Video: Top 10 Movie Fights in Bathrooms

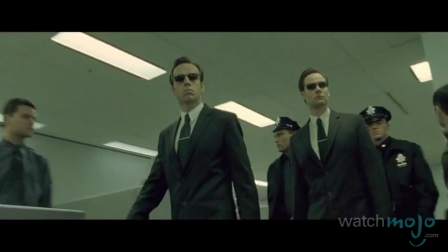8:29 In The Matrix, Agent Smith is no run-of-the-mill computer-simulated AI-powered fighting machine.
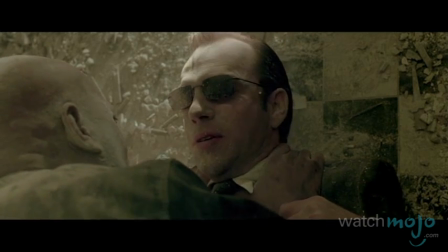8:35 The great Morpheus. We meet at last. And you are?
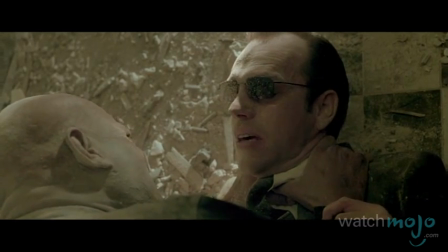8:40 A Smith. Agent Smith.
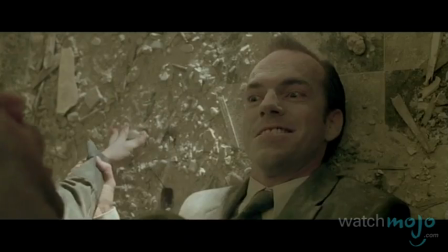8:44 He's one with a sadistic and merciless hatred for his human enemies, especially Morpheus.
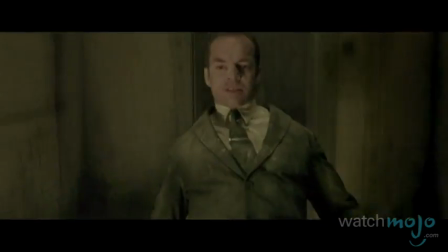8:52 That might be what makes his fight with the best of the human fighters painful to watch.
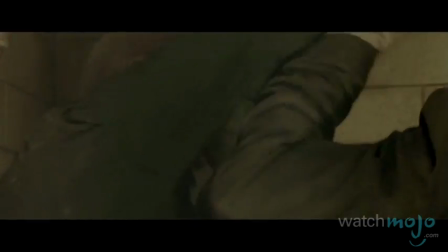9:01 The dust flies in this dilapidated bathroom, with its crumbling paralleling the beating both bodies are taking in this destructive beatdown.
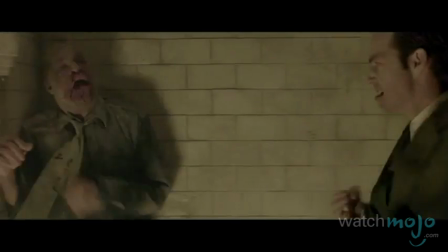9:10 The fight has so much speed because the characters do.
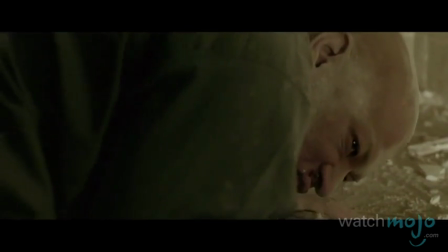9:15 And there are physics-defying highlights that accentuate how superhuman their abilities are.
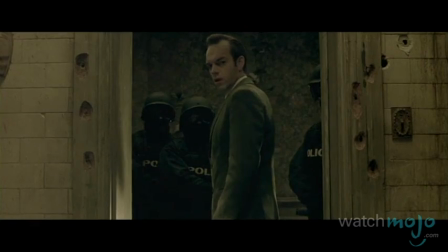9:21 Take him.
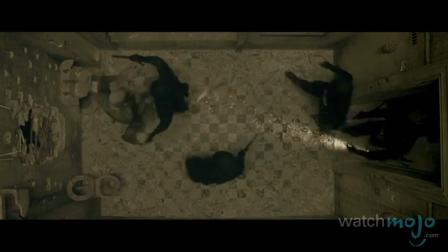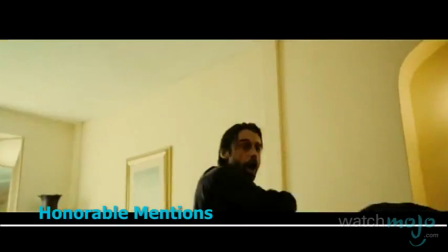9:29 Before we go for number 1, here are some honorable mentions.
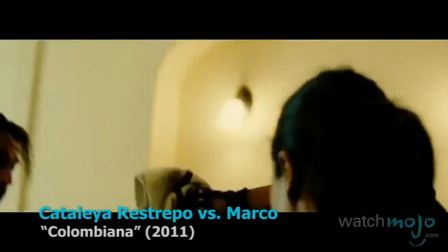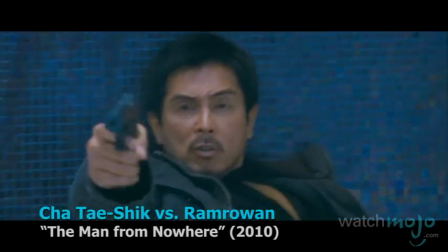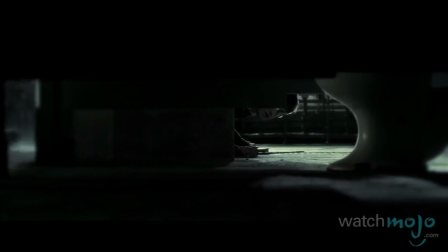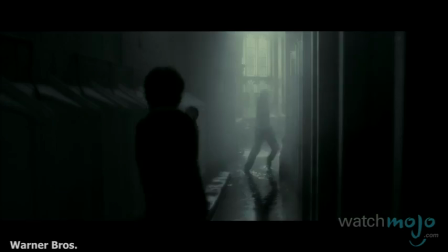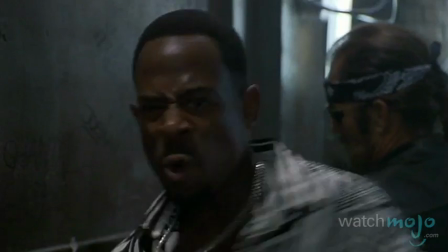9:56 What's up, mother?
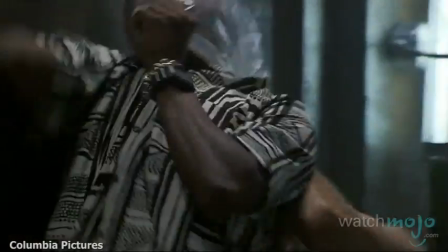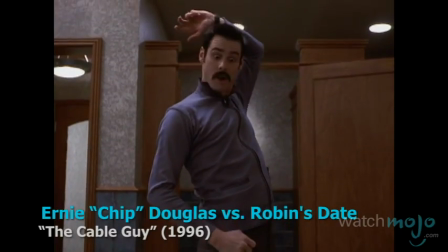10:07 big date.
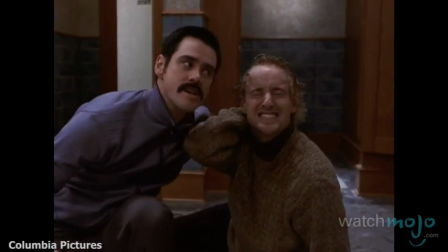10:11 You'll need to look your best.
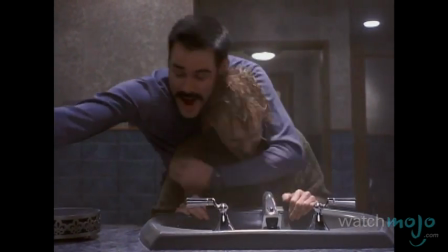10:16 That'll take care of the shine. Now, let's pluck those eyebrows.
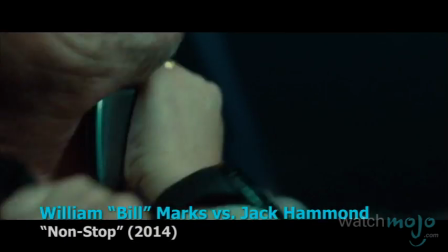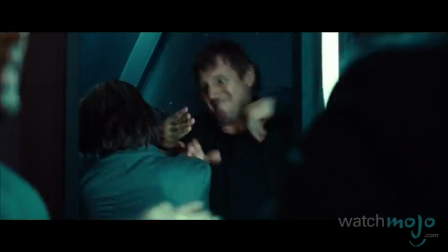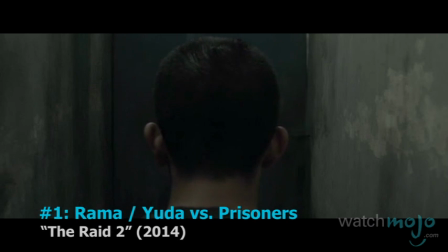10:34 Number 1. Rama or Yuta versus Prisoners, The Raid 2.
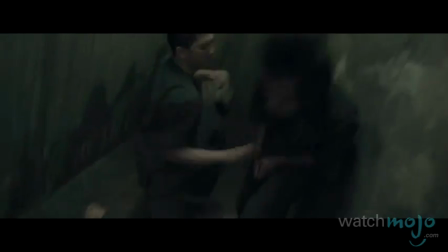10:43 When this cop sends himself to prison for a crime ring investigation, it's no surprise that the prisoners want a piece of him the moment he's inside.
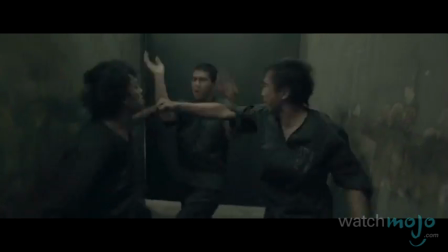10:54 Featuring great camera work, stunts, and cinematography, this scene from The Raid 2 is a list topper, both for its fight and for its use of the setting.
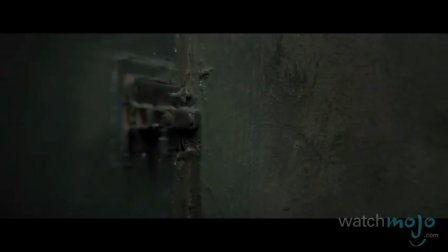11:07 The tension rattles right off the lock of the stall door for a stylistic start.
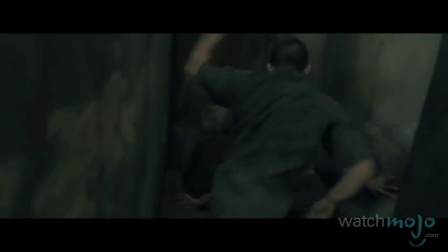11:17 And beyond the great martial arts, the whole thing takes place inside that small space.
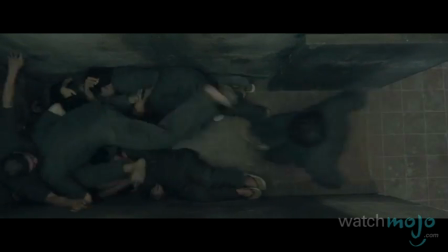11:23 A clear challenge and achievement for any filmmaker or fight choreographer.
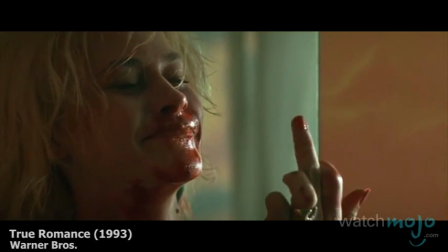11:31 Do you agree with our list? Which fights in bathrooms did we miss?
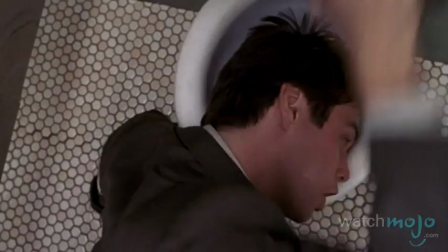11:40 For more entertaining top 10s published every day, be sure to subscribe to WatchMojo.com.
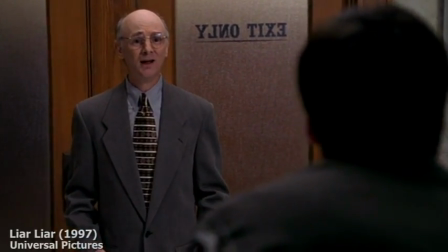11:46 What the hell are you doing? I'm kicking my ass! Do you mind?